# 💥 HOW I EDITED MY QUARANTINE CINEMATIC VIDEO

On the original shot, you could see the legs of the stairs in the sides.
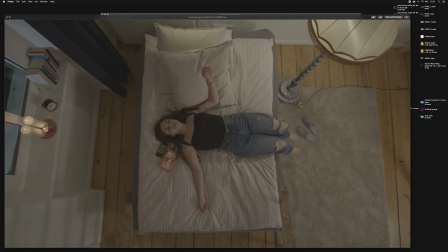Since the shot is completely static, I could just take a frame, bring it to Photoshop,
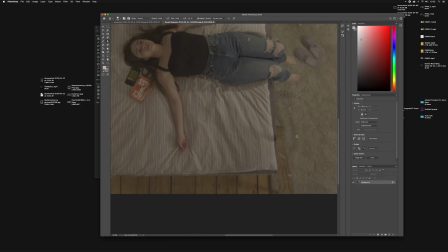and in Photoshop I was cloning the sides where you saw the legs, and I was just putting it together with the original shot to hide the legs,
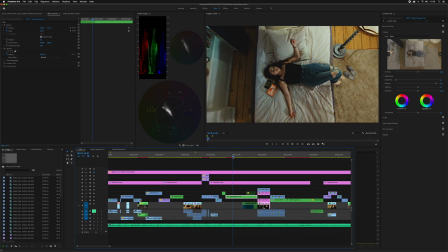and then just nested into another sequence, as you can see here. The good thing is that since that was a static shot, it gave me so much flexibility.
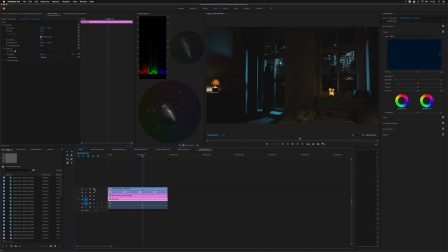Alright, then the next shot we have here, I was putting LED out in the balcony.
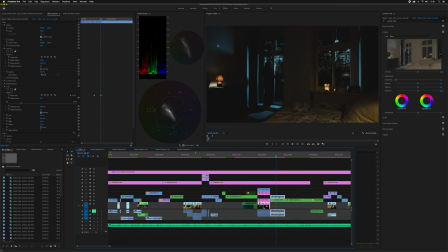I was throwing the light inside as if it was the light of the moon or of the city.
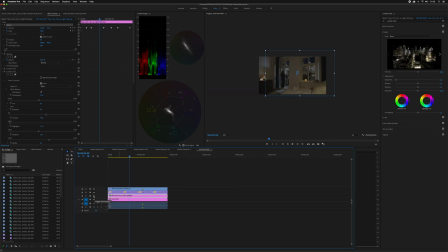Since the movement of the dolly is very fluid, it was very easy to track them, right? And once I had the masks, I was putting the opacity down, and that's it.
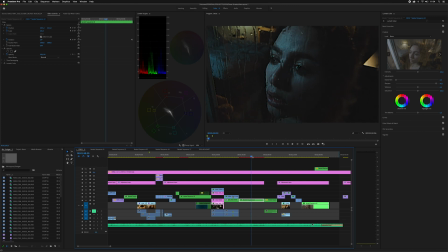Then we come here, like this is personally my favorite scene.
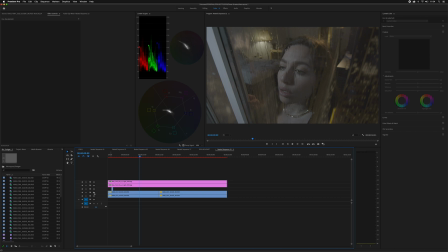I was just putting the camera with I think it's 12 millimeters, very close to her.
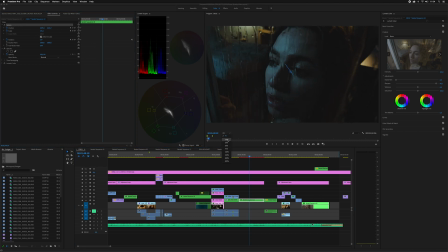I was putting some drops falling out through the window, and then cropped on post-production to have the zoom effect, and that's it.
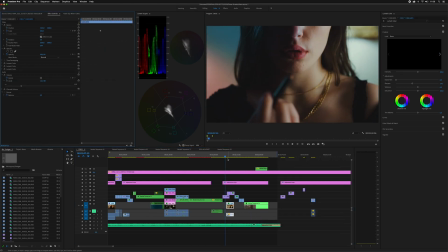All right, and then we have the shots of her doing some makeup, right?
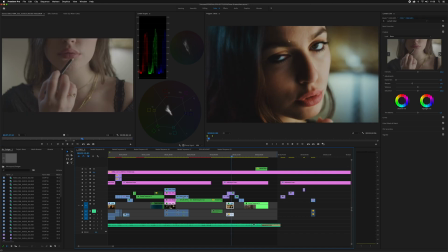I really don't like when shots are really flat and they don't have any dimension, so that's why I decided to actually bounce
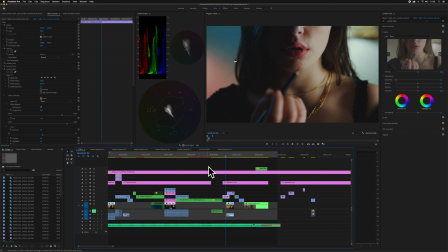the LED light against the wall with another color temperature to just try to extract her from the background.
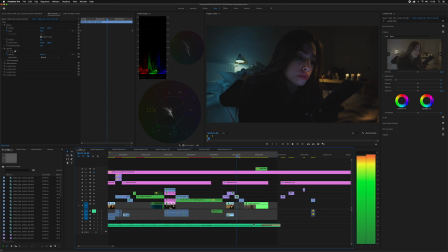Okay, and then we come now to some other shots I made at home with Dolly.
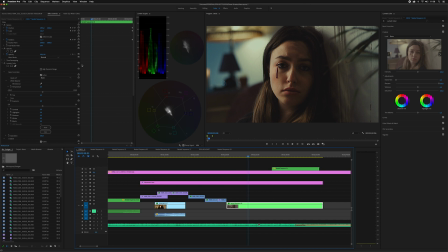Okay, and here's a shot I really want to talk about. Is the last shot. So the idea was like, just don't move.
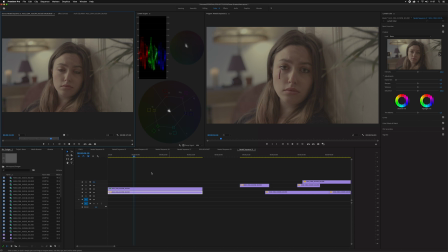I'm gonna make 10 seconds shot of you static, then I'm gonna drop a tear,
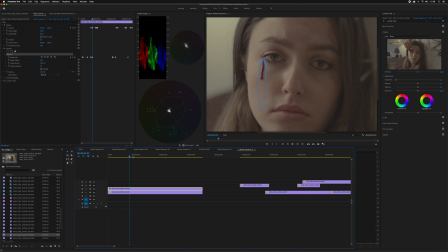I'm gonna crop the tear with a mask, and I'm gonna implement it in the first shot. That was the idea. It's so easy that this shot actually turns bad at the end, so I was very happy when I saw that it was turning out good.
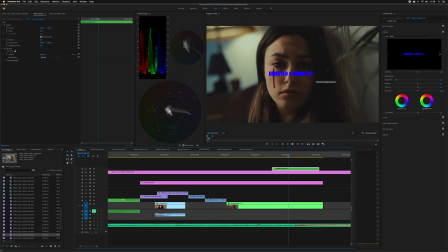Yeah, that's pretty much it, guys. Then I was just adding some which, by the way, it's a mistake here. Directed and shoot shot. 1-0. So stupid. As if I wouldn't know that. Anyway, guys, alright guys, so that's pretty much it. I will keep posting stuff like this. I don't know if you find any value out of these videos. If you do, let me know in the comments. Thanks so much for watching, guys. I'll see you guys in the next video.